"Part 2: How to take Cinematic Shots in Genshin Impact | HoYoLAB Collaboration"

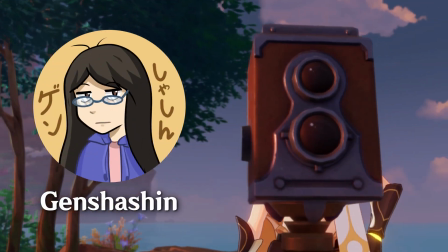0s
everyone, my name is Yukine, also known as Genshin. Previously, I talked about my general process in making Genshin videos.
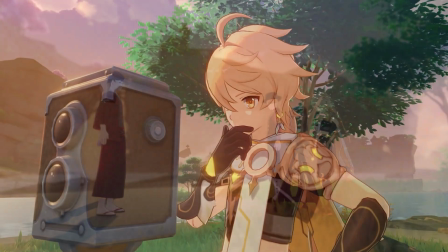8s
Today, I will talk about how I record and film cinematic shots in Genshin.
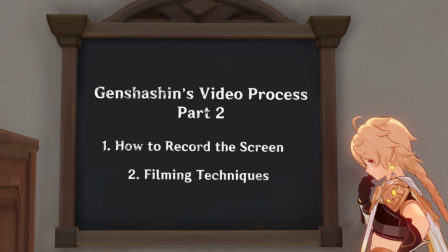13s
First up, I'll discuss the technicals of how I actually record my screen.
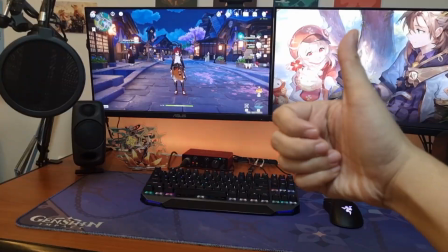17s
I usually record on my PC using a software called GeForce Experience.
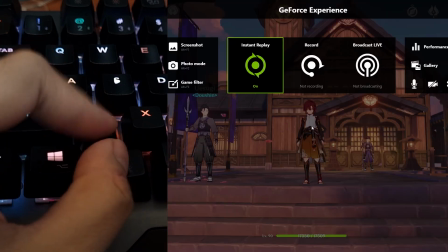22s
You can access it by using the keyboard shortcut Alt-Z to open or close the GeForce Experience overlay.
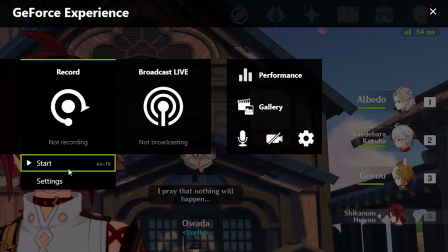29s
Here, you can see different options. Clicking Start under the record button starts recording whatever happens on screen.
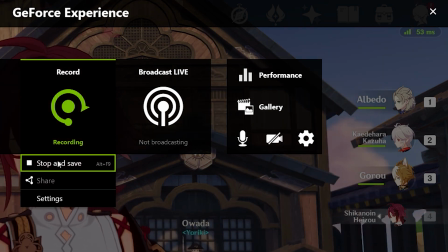36s
To end the recording, just click Stop and Save.
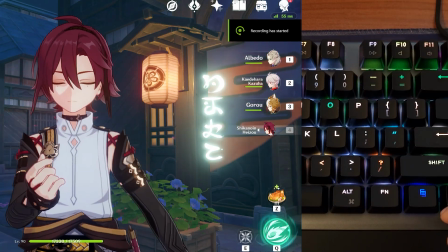38s
You can also use the shortcut Alt F9 to start or stop recording without having to open the GeForce Experience overlay.
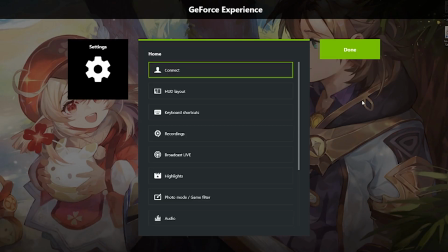46s
Under Recording Settings, you can choose the location of where your recording files will be saved.
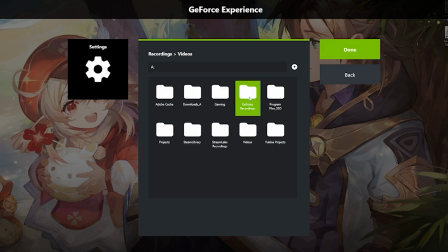51s
Make sure you choose a location that has a lot of memory, since the file sizes can get really big.
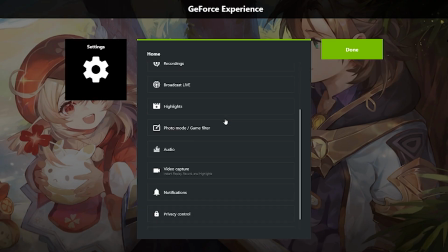57s
If you want to adjust the quality of your recordings, you can do so in the Video Capture tab.
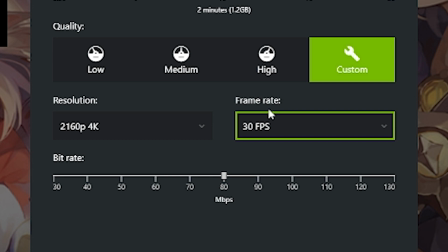62s
For me, I choose to record in 30 FPS, 50 bitrate, and I follow the in-game resolution,
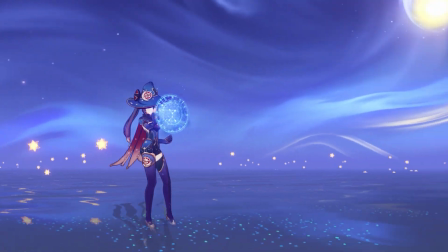69s
so that my recordings have good picture quality without ending up too big in size.
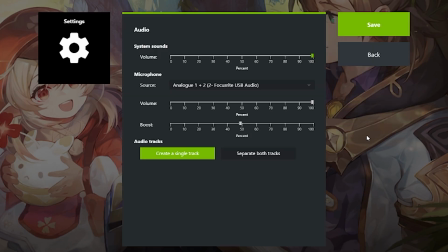74s
If you're using a mic, you can choose to split audio under Audio Settings, so that you can separate your mic from the in-game sounds.
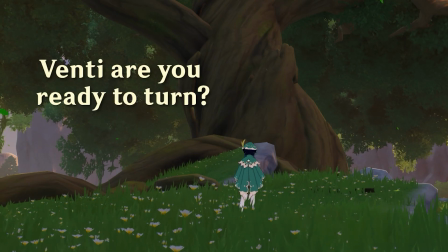82s
This is especially useful when I have to turn on my mic in order to direct people during co-op.
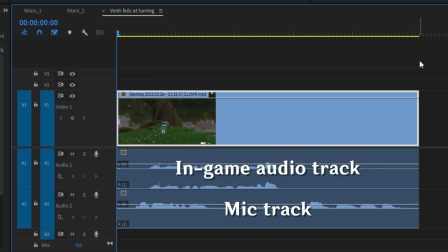87s
Once I bring my footage to my editing software, I can just mute my mic track and keep the in-game audio intact.
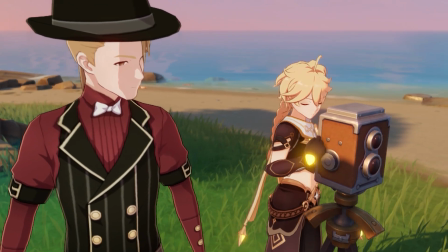95s
Now that we're done with the recording technicals, I will discuss how I make my Genshin shots look cinematic.
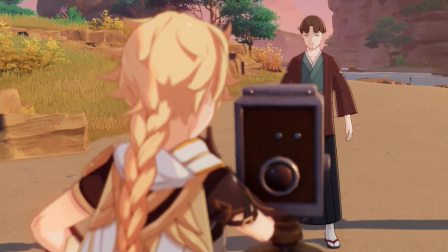101s
There are actually three main things that I consider whenever I film on Genshin: framing, lighting, and camera movement.
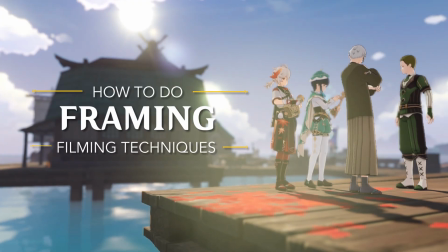108s
For framing, a common composition technique I use is the rule of thirds.
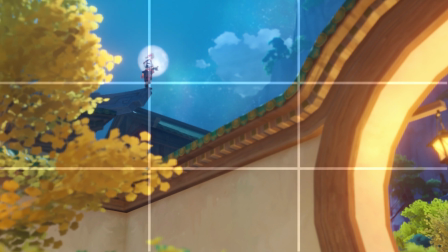114s
In this technique, I use imaginary lines to form a grid that divides the frame into 9 equal parts.
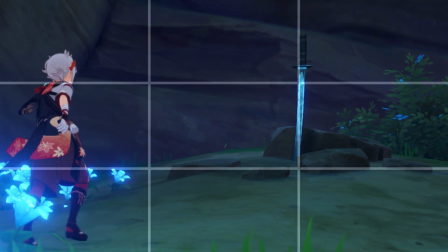121s
Then, I position important elements of the frame along the lines or at the points where the lines meet.
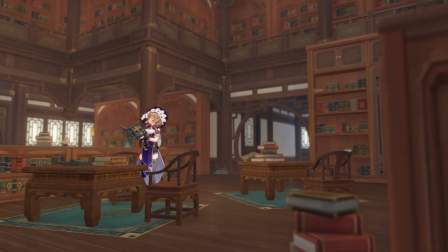127s
This usually leads to a frame that's pleasing and well-balanced. Of course, this isn't a hard set rule that should be strictly followed at all times,
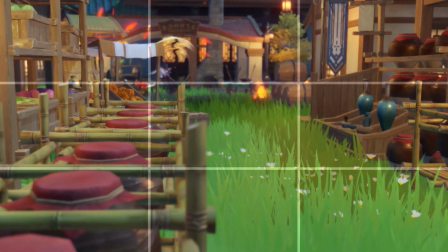136s
but it's more of a guideline and a good starting point when I'm trying to frame a shot. Another thing I like doing is adding depth to the composition.
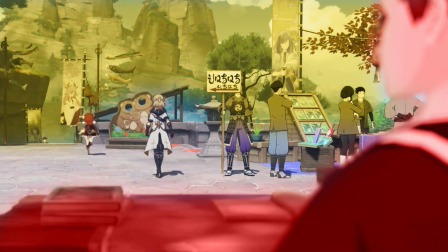144s
This is where I pay attention to the background and the foreground of the subject. For instance, I like putting various props like trees,
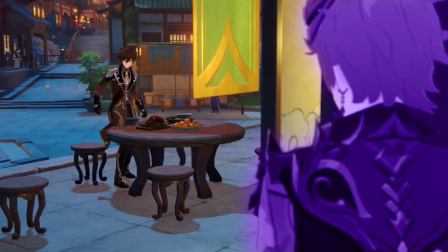153s
buildings, or even characters as foreground elements so that the frame does not look flat.
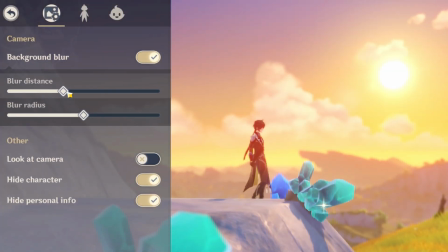158s
In addition, I play around with the background blur settings to achieve the bokeh effect,
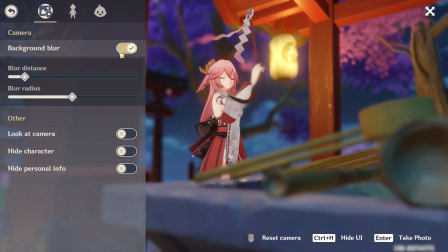164s
a popular stylistic effect where you blur out the background and foreground elements but keep the subject in focus.
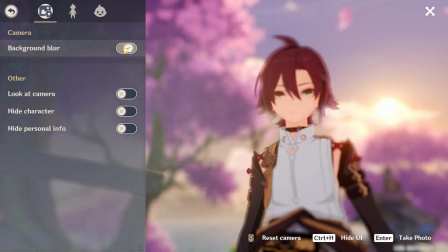170s
It really helps in giving a more cinematic feel to the shots.
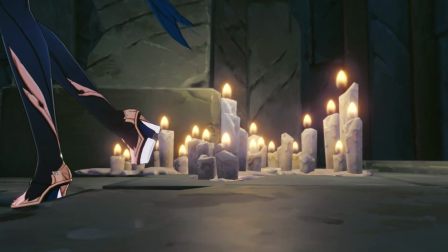175s
Sometimes, when I'm framing, I have to be a bit more creative when getting the angles I want.
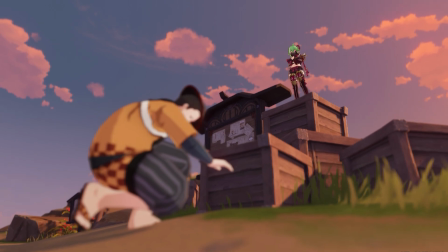180s
For example, to get low-angled shots, I'd switch to a shorter character like Chi-Chi.
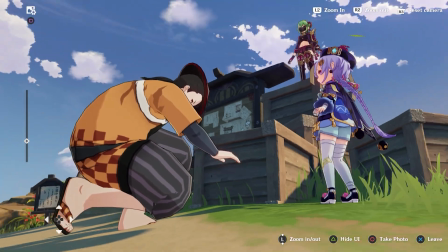185s
This is because shorter characters allow the camera to have a lower angle of view.
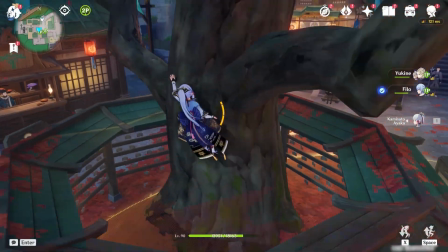190s
For high-angled shots, I'd have to look for places I could climb, such as a tree or a building, so that I can get the shot I want.
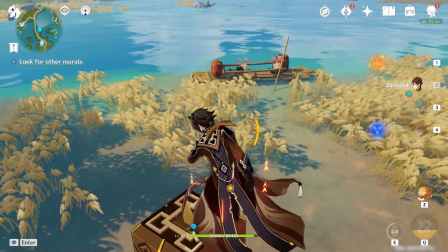197s
If there's nothing to climb, I'd even bring out a geostructure and film as fast as possible before it disappears.
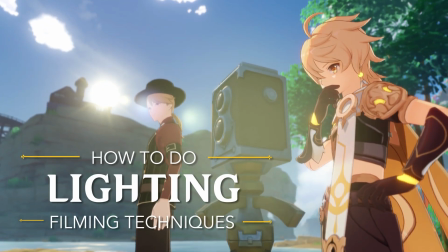204s
When it comes to lighting, it's good to pay attention to where your light is coming from.
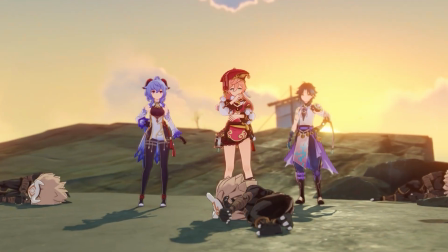209s
Just like in real life, when filming outdoors in Teyvat, the sun will be the main source of lighting.
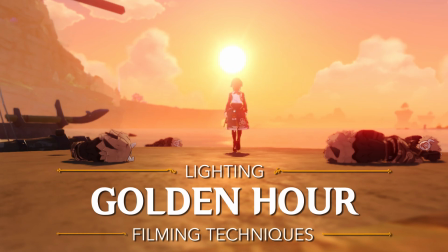215s
Most of the time, I film during the golden hour, which happens after sunrise or before sunset.
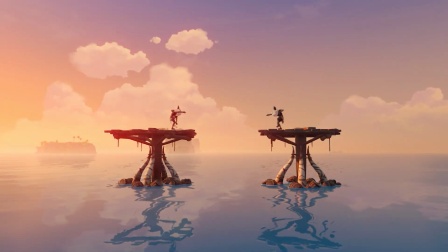221s
At this time, the colors are warmer, the light is softer, and the sun is at an angle, which produces very aesthetically pleasing shots.
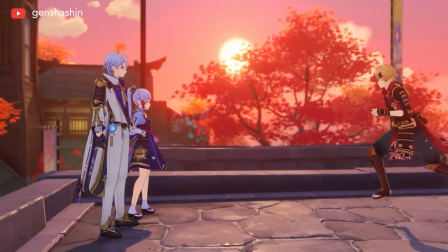230s
The good thing about Genshin is that you can easily set the time to golden hour. Just go to the settings and set the time and you just have to wait.
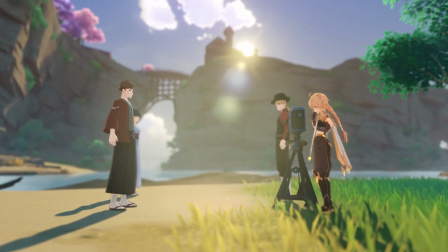238s
Wow, easy! The thing is, time flies so fast in Genshin, so the golden hour doesn't last very long.